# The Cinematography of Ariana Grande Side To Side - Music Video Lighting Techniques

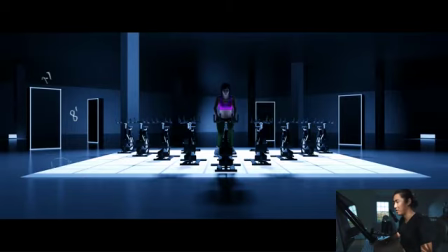And they look like they're strapped onto these kind of 4x8, I don't know, big rectangle cube things. Kind of like Black Mirrors or something like that. Very like Tron-esque. And then I went and positioned them the way that they were positioned in the video.
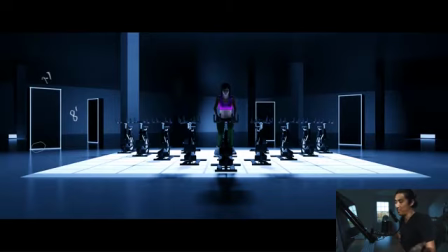So they're just kind of like an interesting art direction in the background. And they're going to be creating really cool reflections in the floor. And then when they're out of focus, they look really cool as well. But we're not going to be looking at that so much in this episode. And the final light that they added to this was the key light. And it's pretty subtle. This isn't like a great representation of it.
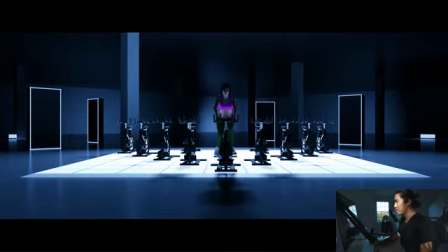But you can see here, if I go back and forth between the other one, without the key light, that's with, it's basically going to be adding some 3200 Kelvin key light onto the talent, which should be showing up white. It feels a little bit orange here, but that's because everything else is so blue.
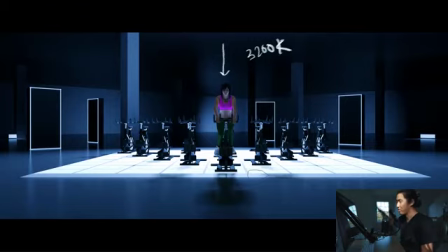But adding just a little bit of normal front key light from above, again, likely going to be something like 3200, and that's what the camera is balanced to, so that's going to show up white. But it's very subtle and it's going to be very controlled. And of course, in the actual music video,
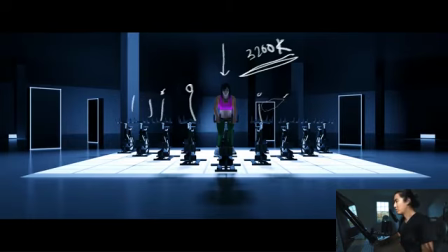there's going to be people here on each one of these bikes, but if I had added a person to each one of those bikes, the render times for this might have been a little bit long. Great, so let's recap through the camera.
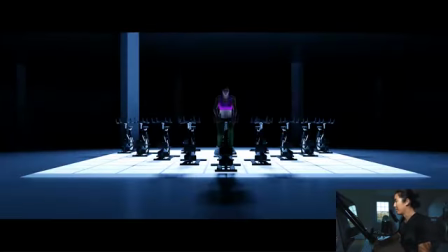We have the floor light, basically LEDs. We add a backlight. We add some background lights, some light mats.
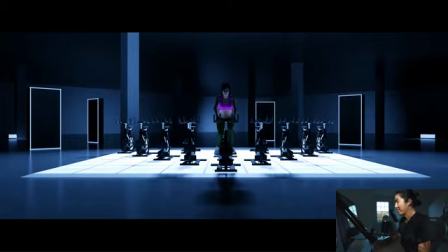We're gonna add our rectangle Tron lights, I don't know what to call them. And then we're gonna add our 3200 key light. And that is the lighting for the Ariana Grande side-to-side main performance setup.
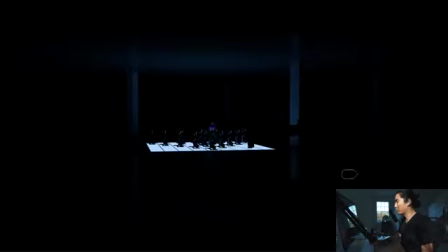And now let's look at the behind the scenes of it. So starting with just the floor light, we have a techno crane here. You can't really see it because it's really dark, so I guess I should just skip to the next part.
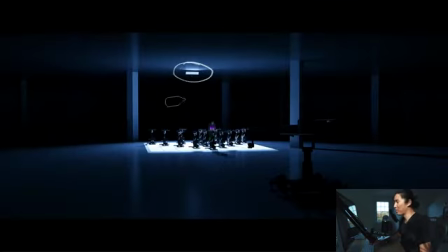Okay, so much brighter. Again, I put a light mat 2L. It's probably something bigger or maybe a series of light mat 2L, something like that. And these are again going to be 5500 Kelvin, so they're going to be very blue. And again, this could be an image 80, it could be all sorts of things,
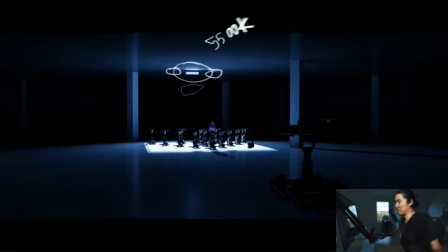but I would assume it's kind of a rather large or long LED source because everything else in this scene is basically LED except for the key light. That's going to be positioned right up there, right out of frame. And actually, if you watch the actual music video, because this light is so close to the top of the frame and hitting this lens down here, I know it's still hard to see the techno crane,
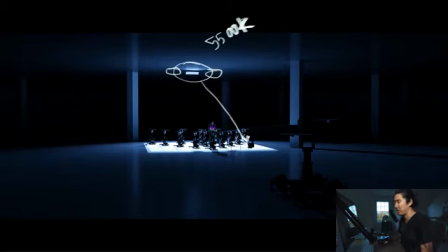but there's actually a bit of a lens flare and a little bit of top veil is what I usually call it, which actually looks really nice, but it kind of gives away that how big this source is and how close it is. It also could be a space balloon. It depends on how tall the ceiling is, but regardless of what it is, there is a soft blue backlight over the whole scene.
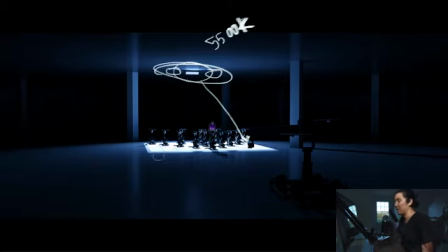It gives shape to a lot of the talent, not that you can really see it in here, and it also illuminates the floor because the floor is very bright in the final video.
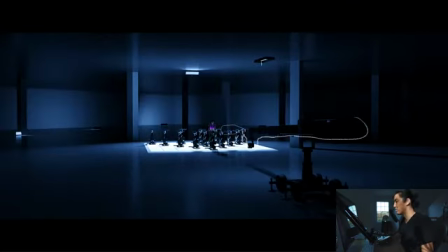Okay, next here we can kind of see the Super Techno crane, and if you watch the video, I'm not going to do like a whole breakdown about the camera moves. It's definitely a techno crane. They definitely planted the base once. They're dollying in and out, even though it's on a crane, I'm calling it dollying in. They're going to go overhead, they're going to come to the side to do profiles. It's pretty straightforward techno crane coverage, which I could cover in a different video, but we're concentrating on lighting in this one.
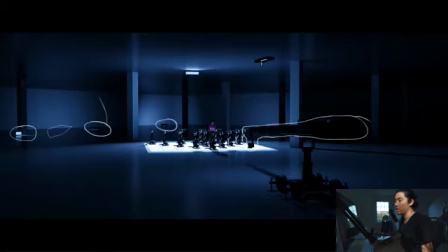So we have the light mats now in the deep background, still kind of hard to see, but they're essentially lighting up the walls and just giving a little bit of probably one stop underexposed background ambient to the actual background so that you can see how incredibly large this space is.
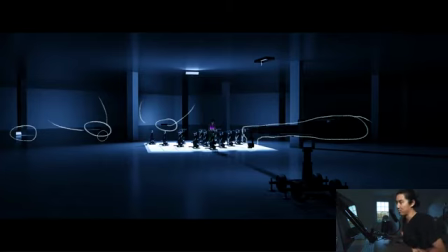It gives a lot of depth, and when you're going to be doing these swinging camera moves, it gives a lot of, deeper parallax in the background. So that's why we are lighting up the background. This one here was just so that you could see the techno crane, so it probably wasn't there on set. Next, we are adding our rectangle lights, again, quasar tubes on some sort of 4x8 box that they made.
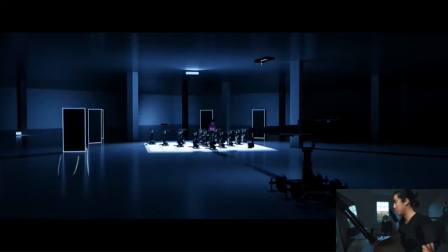Really cool reflections. This is how I think that they were laid out based on looking at the final frame and then doing it in Cinedesigner. And the final thing here is going to be our Breezy. I'm guessing it's a Breezy 140, maybe a Breezy 220.
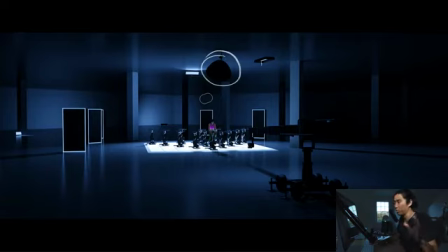Is that the next big size? I forget. Or 180. Yeah, probably a 140 or 180, I would guess. I'll write that out for people that don't know. I didn't actually ask who shot this music video, but I kind of could guess, but I won't guess. And those DPs tend to use Breezy 140s, 180s, even bigger maybe for a scene this big.
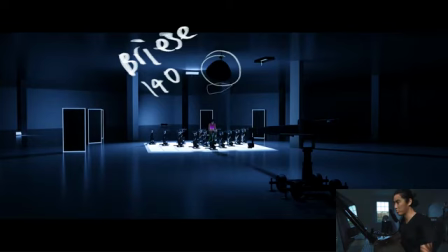Probably with the grid in, the control grid, so that the beam isn't going like crazy wide.